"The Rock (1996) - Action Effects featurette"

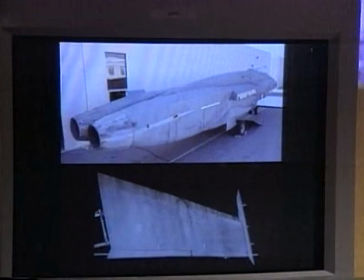And what that gave us was kind of a template to draw from, because all of the individual panels were all drawn out on this jet.
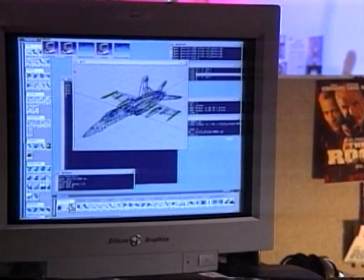Murrah starts with the wireframe.
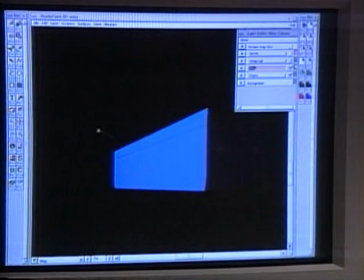He takes the wing of the plane and brings it into a program called Studio Paint, where he applies texture from photographs of the mock-up.
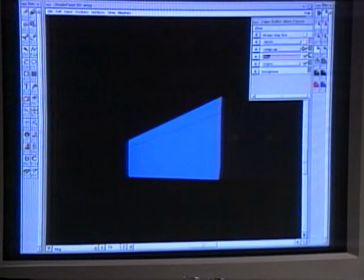And here is our wing texture that we brought in.
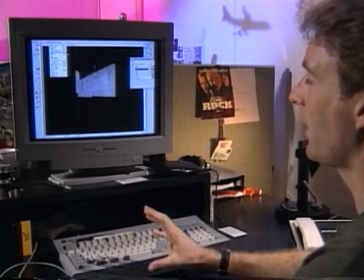So we can actually go and apply that to the geometry itself, so actually kind of laying it on like a sheet.
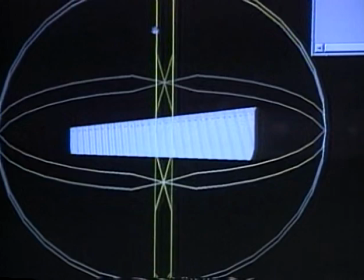To further enhance the illusion of reality,
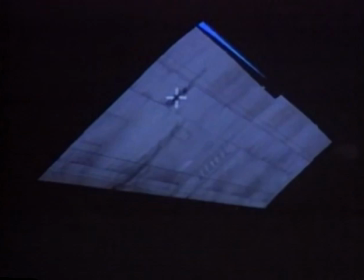Murrah looks at the wing from every angle and decides where to digitally paint in weathering and dirt.
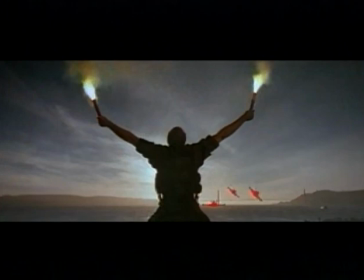The fully rendered jet is ready to replace the wireframe aircraft in the shot,
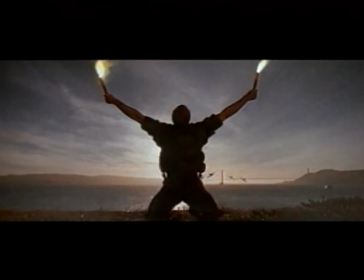the animators add exhaust trails, and the finished scene heightens the tension of Bay's explosive finale.
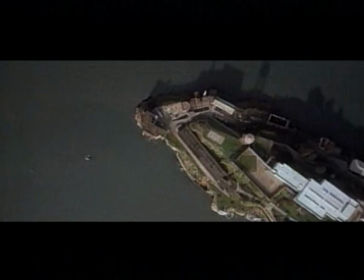For the second part of the sequence, the crew starts with an aerial background plate of Alcatraz,
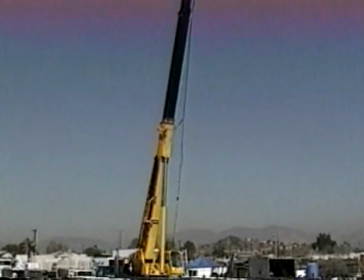photographed from a helicopter at 2,000 feet.
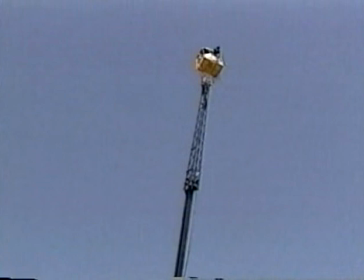In order to get the proper scale and angle for the pyrotechnics, Yateman employs the tallest construction crane in Los Angeles.
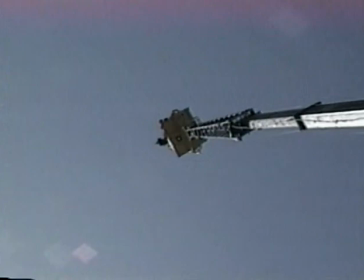Gasoline bombs will be exploded on top of a 70 by 70 foot blue screen as the camera is rolling from a height of 170 feet.
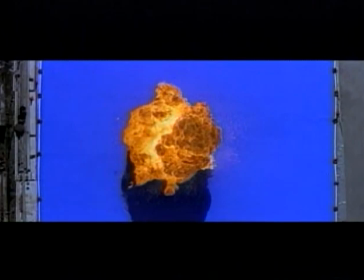The blue will later be digitally removed in the computer, leaving only the explosion to insert on the plate of the island.
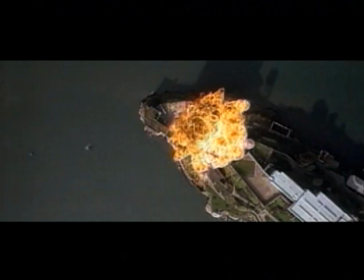The film is sent back to Murrah at DreamQuest, where the images are composited or combined.
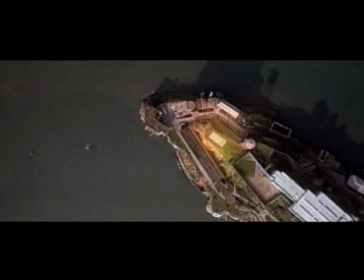The digital artists apply interactive lighting to simulate a shockwave on the island.
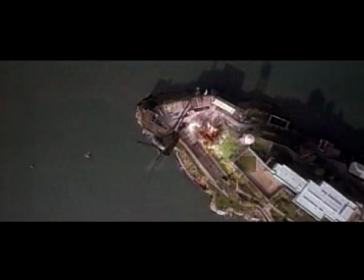Once the animation is approved, the fully rendered jet takes the place of the wireframe replica. As a final touch, the DreamQuest team adds rippling exhaust heat waves and a reflection of the explosion in the pilot's canopy. I think we get excited about the shots as much as anyone else does when we look at them, and we kind of get into it and say, let's make this the coolest thing we can,
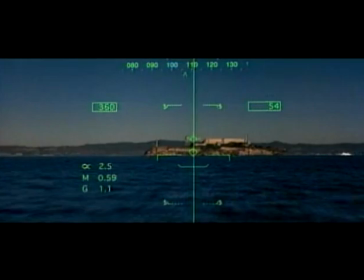you know. So I think it's positive energy that makes them exciting for us. And I think those moments are the ones that we kind of live for.
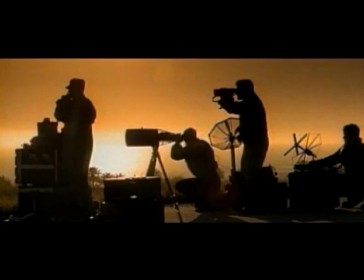Hoyt Yateman and the team at DreamQuest Images have used a palette of visual effects to compose the rock spectacular finale.
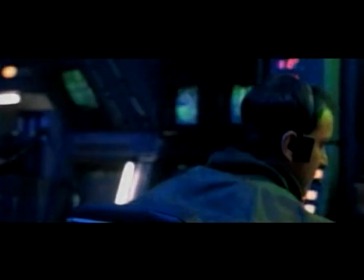And their work of art is on the screen.
CQ1, gray smoke! Aboard! Back later, okay? We have gray smoke!
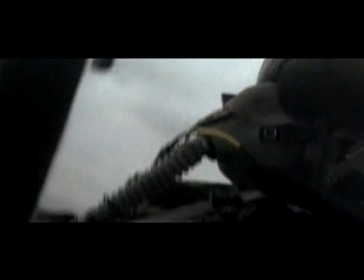Give me a minute.